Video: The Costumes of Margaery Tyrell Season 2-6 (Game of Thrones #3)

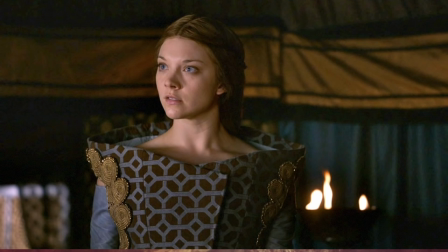4:06 For the most part, I have adored the work of principal costume designer Michelle Clapton but in my opinion this costume is a miss. Clapton defends her design in this statement saying from the very beginning Marjorie is brave and experimental in her look which I wanted
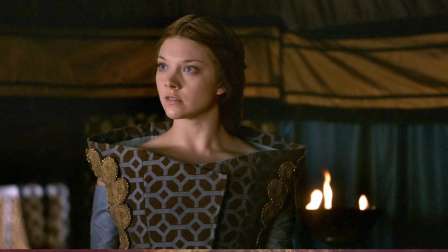4:24 she was a young girl who wanted to be Queen so the funnel neck dress was ridiculous but she's just a teenage girl trying things out.
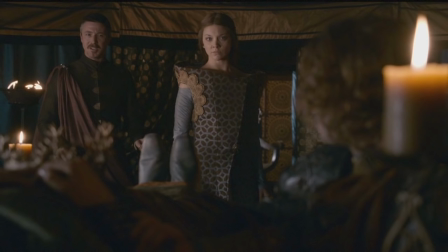4:33 Clapton adds that Marjorie's funnel dress was obviously a homage to the wonderful Alexander McQueen's costume for Bjork. It just felt right and that this young ambitious girl would be experimenting with shapes,
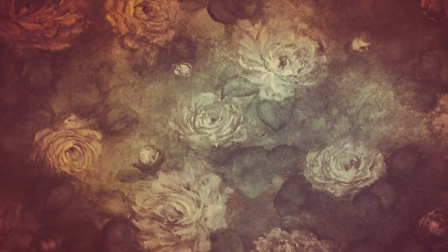4:48 honing her skills which we now see her employing to great effect. It was a risk and divided the audience.
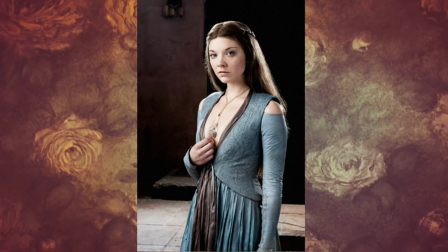4:55 For the season finale, Valar Morgullis, Marjorie's look encompasses elements from her other two costumes. A symmetrical brocade vest with a deeply plunging neckline with a neck scarf tucked deeply into the vest front and flowing skirt from
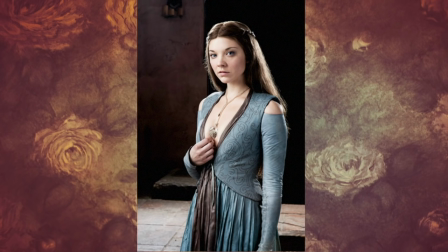5:11 her first costume and long off the shoulder and what I speculate are detachable sleeves from her funnel dress.
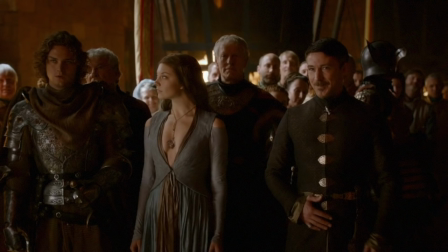5:20 Again the costume is in gray-blue tones with the dangling rose bobble to accentuate her cleavage. By season two Marjorie has adapted a distinctive style and signature color. According to Clapton, color plays a pivotal role in foreshadowing characters futures.
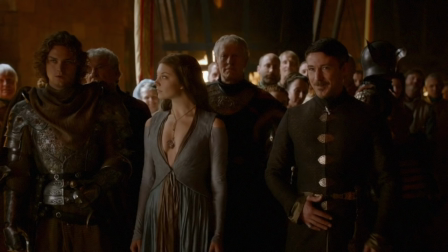5:38 Clapton says we do all these sort of secret symbols, color hints about the way the court is being influenced. They are just little things that people may not notice unless they really look.
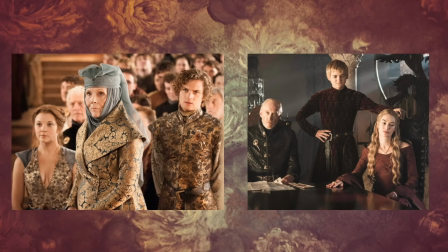5:52 The Turrells, especially Marjorie, are dressed in shades of blue and teal in combinations with metallics like gold and bronze, while the Lannisters are dressed in red tones derived from their family sigil.
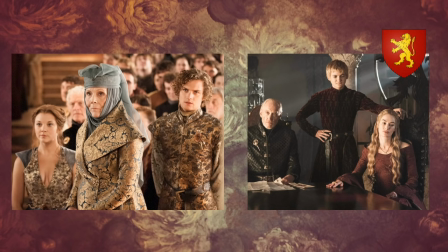6:05 But why should this be the color palette for the Tyrells when clearly their sigil tinctures are emerald green and golden yellow?
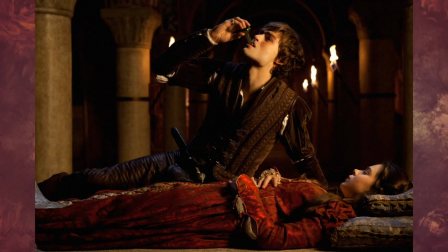6:14 While this might be pure speculation, the idea for colors might originate from the color palette of two other famous fictional families,
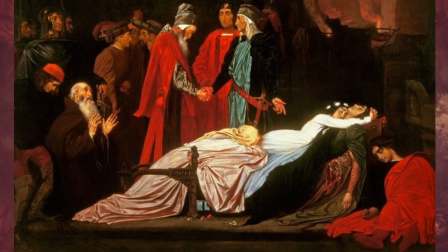6:23 the Capulets and the Montagues from Shakespeare's Romeo and Juliet. The Montagues and the Capulets are two feuding families of Verona. Likewise, before the Tyrells switched sides to join the Lannisters in the Battle of Blackwater, they too were at odds with one another.
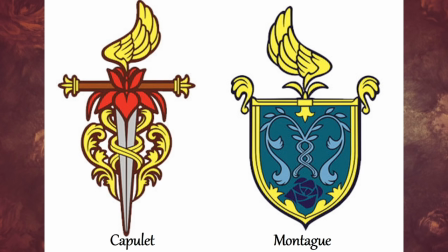6:42 You can see here that the Capulet family sigil is red and yellow, while the Montague sigil is blue and yellow.
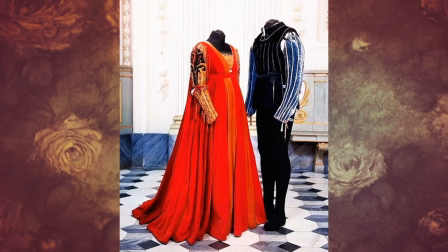6:50 I'm not sure where the color classification for Shakespeare's tragic families began, but it was certainly made famous by director Franco Zeffirelli in his 1968 film Romeo and Juliet. Here is an exhibit of costume designer Danilo Donato's outfits for the Star Shrek lovers from the masquerade ball scene,
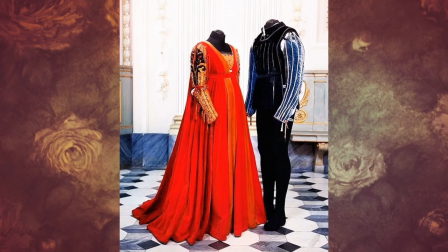7:10 Juliet's red gown on the left and Romeo's blue doublet and tights on the right from an exhibit.
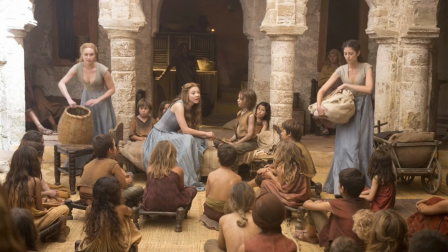7:20 In the season three debut Valor de Har, Marjorie stops to visit with small folk and hand out food in Flea Bottom. While it's difficult to tell this is actually the same costume from the season 2 finale.
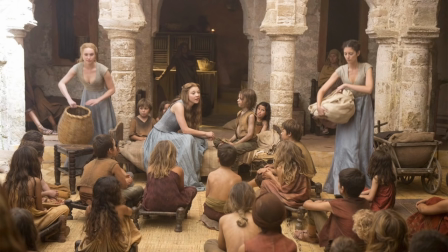7:33 But what's different is that she's no longer wearing the sleeves or the brown silk scarf and has replaced it with a matching blue neck scarf.
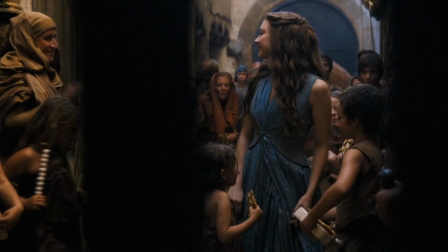7:43 Michelle Clapton explains it like this, Marjorie Terrell sweeps into King's Landing and takes it by storm. As such her wardrobe is very unique and very much at odds with everything else. It's a very structured look, the new style coming in after the war.
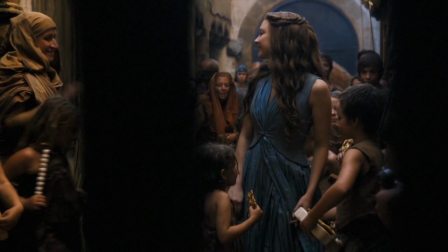7:59 For the first time in a long time Cersei won't be the trendsetter in the capital. It's a fun way to reflect their future rivalry.
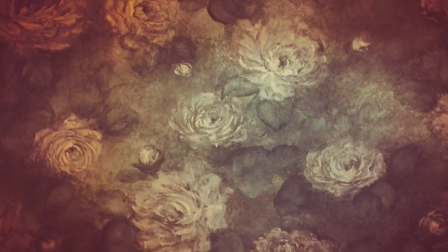8:08 Marjorie also wears a blue pashmina style wrap and her hair is slightly up swept with hanging tendrils.